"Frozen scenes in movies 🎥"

And I don't know any animal that just wants to stand still and do nothing.
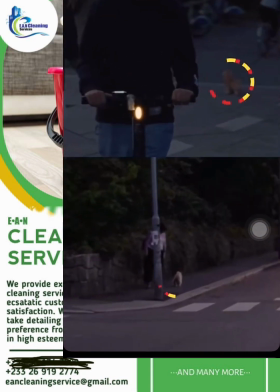255s
So these two dogs in the background are completely fake.
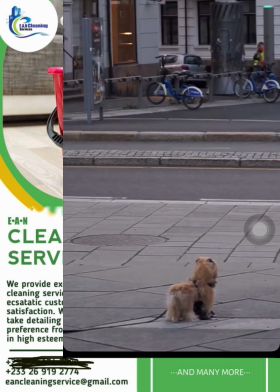258s
But the fake pups needed to be placed in unique and dynamic ways so they wouldn't just look like stuffed animals.
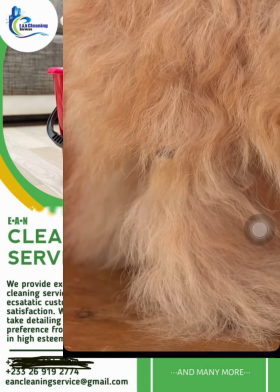265s
That included breaking one of the stuffed legs. Like he's doing a little strut.
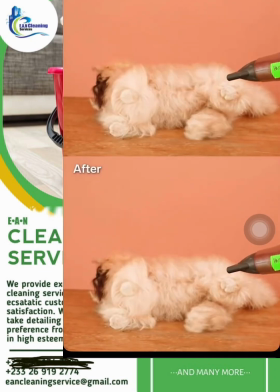270s
And holding them down with rocks so they wouldn't fall over. Human actors can stand still on command,
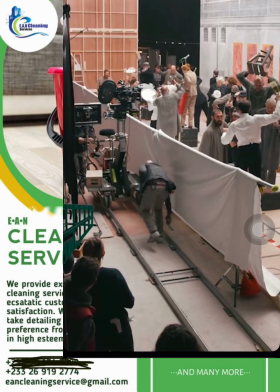276s
but maintaining certain positions for long periods of time still requires some extra assistance and can be painful and uncomfortable.
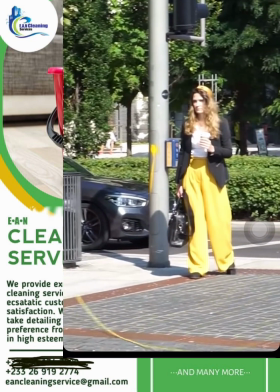284s
And we were at each location for hours and hours. When you're doing it again and again and again and again, then you're gonna get tired. Wires are one option, like in this shot from Apocalypse.
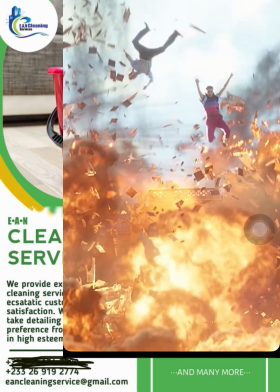294s
but they have their own complications. If you use wires all the time, sometimes you'll have sort of pinching or an unnatural kind of angling.
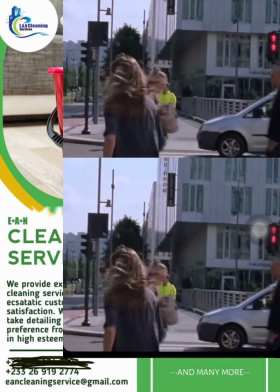303s
So how did Hedda get everyone to look so steady in this final shot without wires?
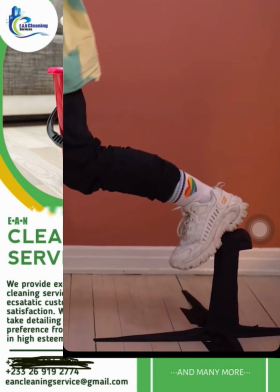308s
Tiny wooden blocks. She brought blocks of all sizes to the set.
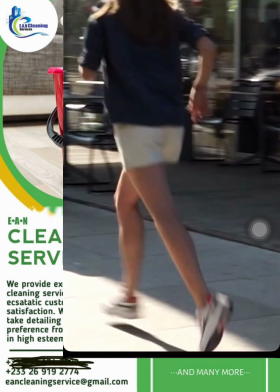313s
The ones she chose varied based on the type of footwear. On their own, the blocks would be really easy to spot.
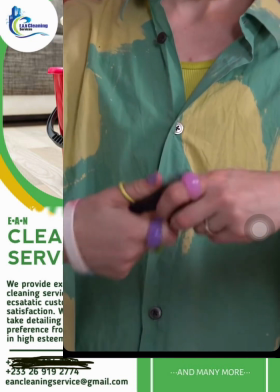320s
So Hedda covered them in non-reflective black tape. That way, they could blend into the shadow under an extra's foot.
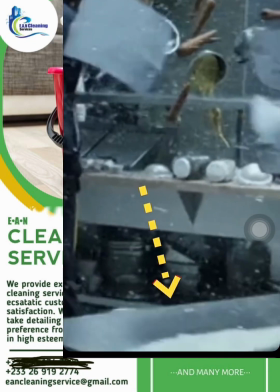328s
The best option is to cover up these rigs with people and objects. This moped simply has its kickstand out, but it was blocked from the camera.
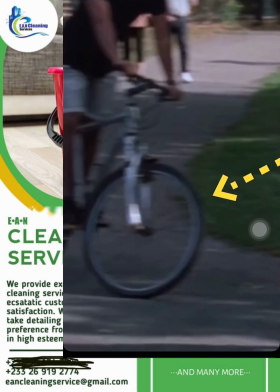336s
Bikes and scooters were a bit more difficult to position, as their kickstands are harder to hide.
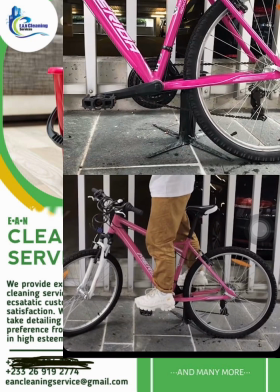341s
So Hedda built specialized metal stands to hold them up straight to appear as if they were mid-ride.
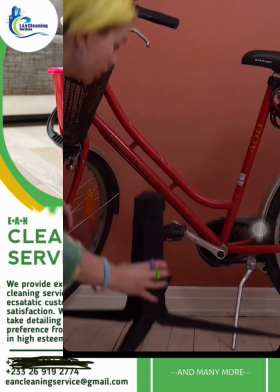347s
We had to position something under one of the pedals so that all of the weight could be on the pedal.
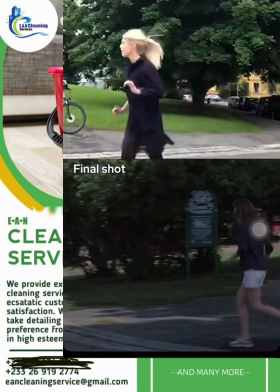353s
Hedda also had to teach the extras how to position their bodies for the scene to look realistic.
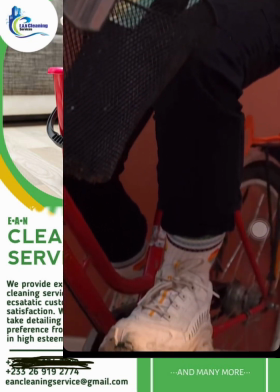358s
Foremost, don't shift your weight. Because when you're on a bike, you just want to go, right?
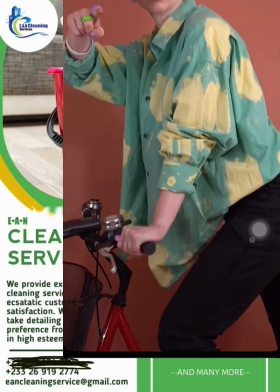363s
You're used to being on a bike and you treat it completely differently to when you have to fake being on a bike.
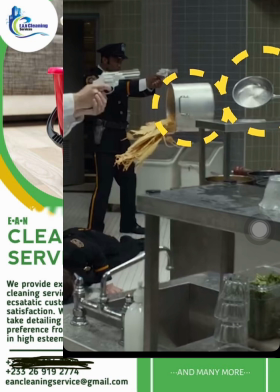369s
Even when you use practical for these sequences, a final VFX assist is crucial to put it all together to make it look seamless.
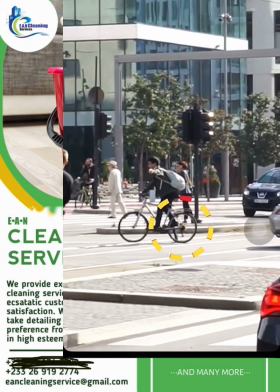377s
The bike and foot rigs, for example, were removed digitally in post. The same goes for those wires and poles in Quicksilver scenes.
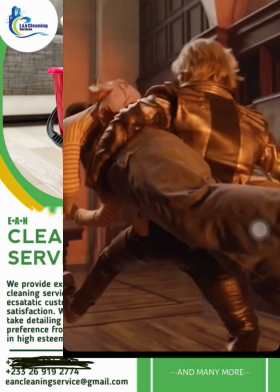385s
While animators can stabilize real performances to get rid of any moving and shaking, digital doubles give them much more control.
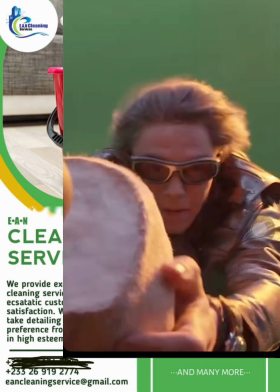393s
So to get every detail just right, Days of Future Past and Apocalypse recruited the visual effects studio Rising Sun Pictures.
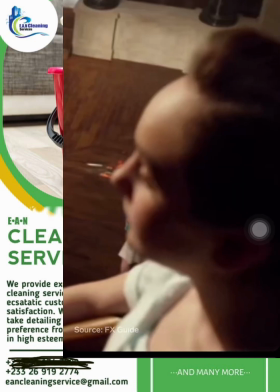401s
For instance,
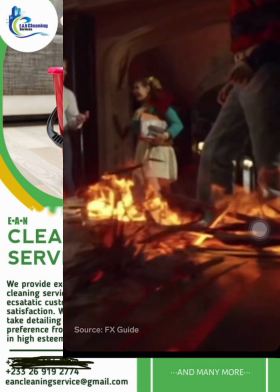402s
Rising Sun Pictures created digital versions of these students' Quicksilver saves to preserve the delicate balance of keeping these characters frozen in time,
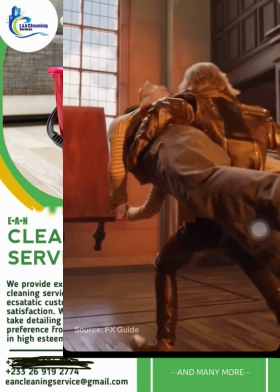410s
but not frozen in place. That's also why they created a CG version of this table for Quicksilver to surf on. We can use that to interact with any effects that we're creating.
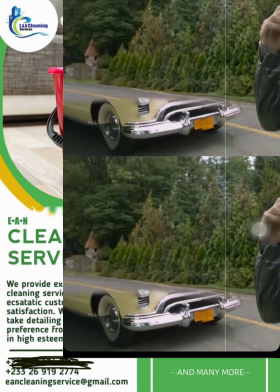421s
Like here, when the animators rebuilt a car digitally so they could add slow-mo water splashing onto the tires. You can drive a car through and that would work in the final shot, but it's the splash that you needed to sort of slow down that you might not necessarily get correct, because once you film something with that element in it,
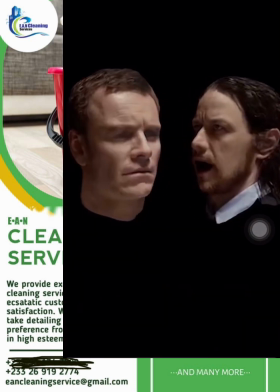439s
that's what you've got. Techniques like facial replacement can fix continuity errors.
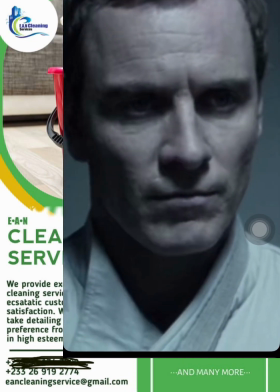443s
As time slows down in Days of Future Past, Professor X yells,
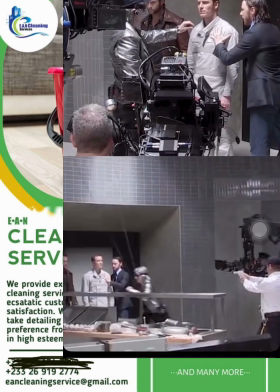450s
when they actually filmed it, his mouth was closed, but contextually he would have been more into his word.
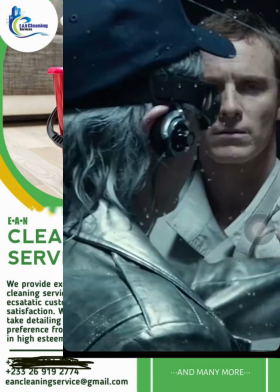458s
So his original expression was swapped with one where his mouth was wide open.
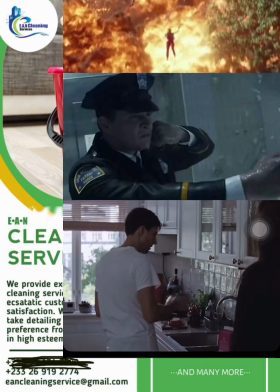462s
In any one of these sequences, there's the moment when time resumes and everything goes back to normal.
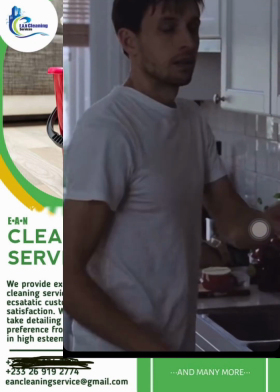468s
Since Worst Person's Frozen in Time sequence ended back with Axel as he poured coffee, they only had to make a single action return to normal.
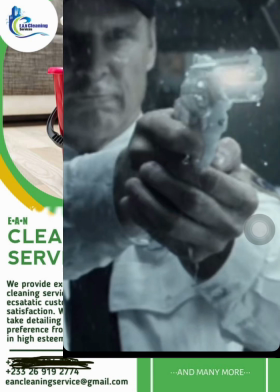476s
But for Days of Future Past, they had to sort out all the objects Magneto lifted into the air alongside whatever positions Quicksilver placed all these characters in.
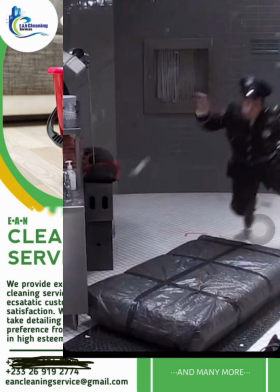485s
On set, people and objects were tossed around using wires and pressurized air. If that scene works and the timing works as we get back into normal time, then we'll try and keep as much as we can.
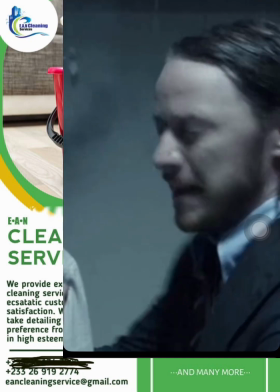496s
But only the objects within reason.